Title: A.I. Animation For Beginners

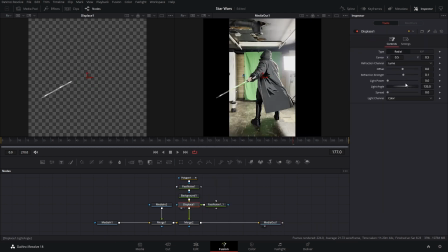(13:42)
This is to give the lightsaber some light variation i also added a displace node and used a modified version of my original fast noise to
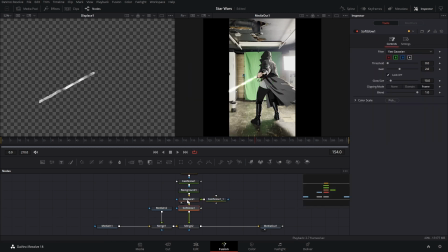(13:50)
give it some texture to add some actual light i used a soft glow and then i used a color corrector to change well the color the last thing to do was to clean it up so doing things like matching my animated hands better adjusting the width masking things all the nitty gritty stuff now
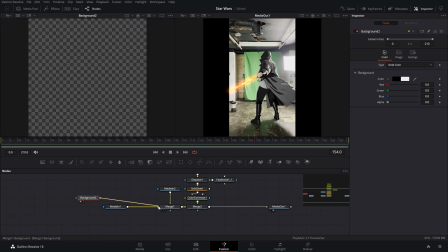(14:06)
to make this look even more animated and help with the flicker we can drop the frame rate to 12 fps this was originally 24 fps so if i add a time speed node set the interpolation to nearest and then change the speed to 2 i can copy paste this and change the
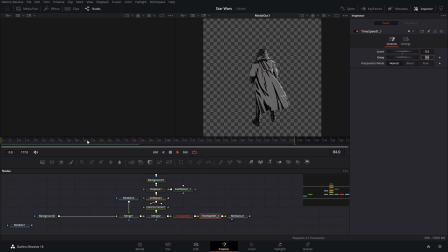(14:22)
speed to 0.5 basically it removed every other frame by speeding it up and then by slowing it down we stretched it out to fit our timeline okay
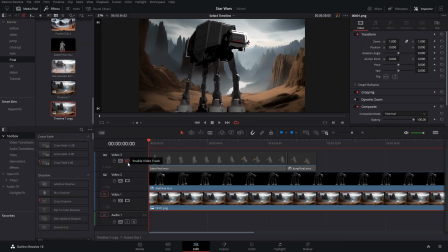(14:30)
it's time for compositing really simple i dropped in the background the atat and then the final lightsaber
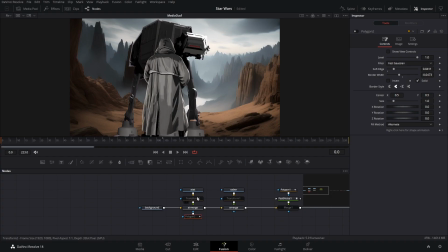(14:37)
animation highlighted everything and created a new fusion clip i started messing with everything to get the general idea of what I wanted it to look like,
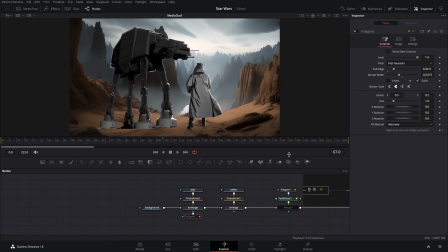(14:44)
but the main thing was getting the AT-AT off in the distance. So I created a mask around the cliff and then bumped up the soft edge like crazy. So the legs kind of blended in with the fog.
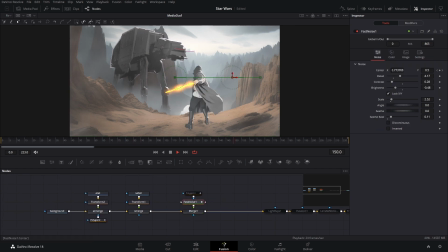(14:55)
To add some more life and sell the fog a bit more, I added a fast noise on top of everything and masked out where I wanted it.
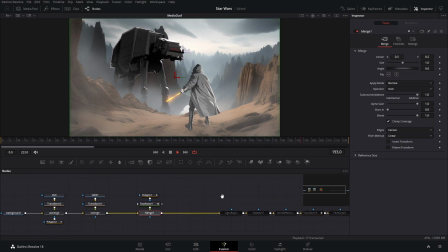(15:01)
After adjusting the settings, it was starting to come to life. Now to tie it all together, I added some light rays, halation, lens reflection,
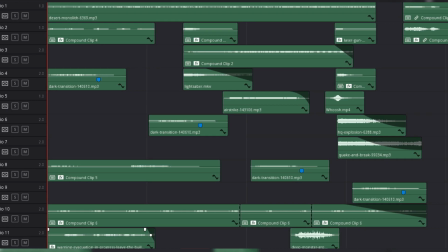(15:08)
a little bit of grain, and then after After some sound design, this is what the end results look like.
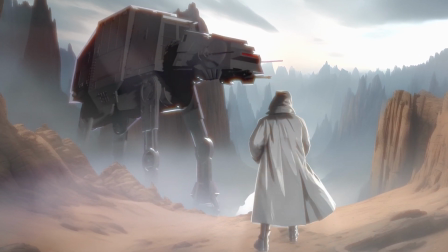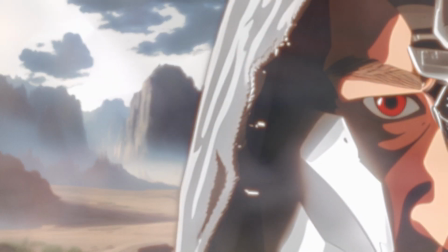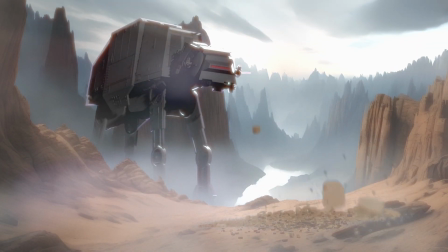And there you go! That's how I created this really short Star Wars anime. I had a lot of fun making this, and I hope to expand on this technique in the future. I also really hope that after watching this, you feel confident enough to make your own animation. If you have any questions, feel free to ask them down below, or you can join the discord and either myself or one of the members can help you. If you want to support this channel, all you gotta do is subscribe, and if you learned something hit that like button anyways i gotta go goodbye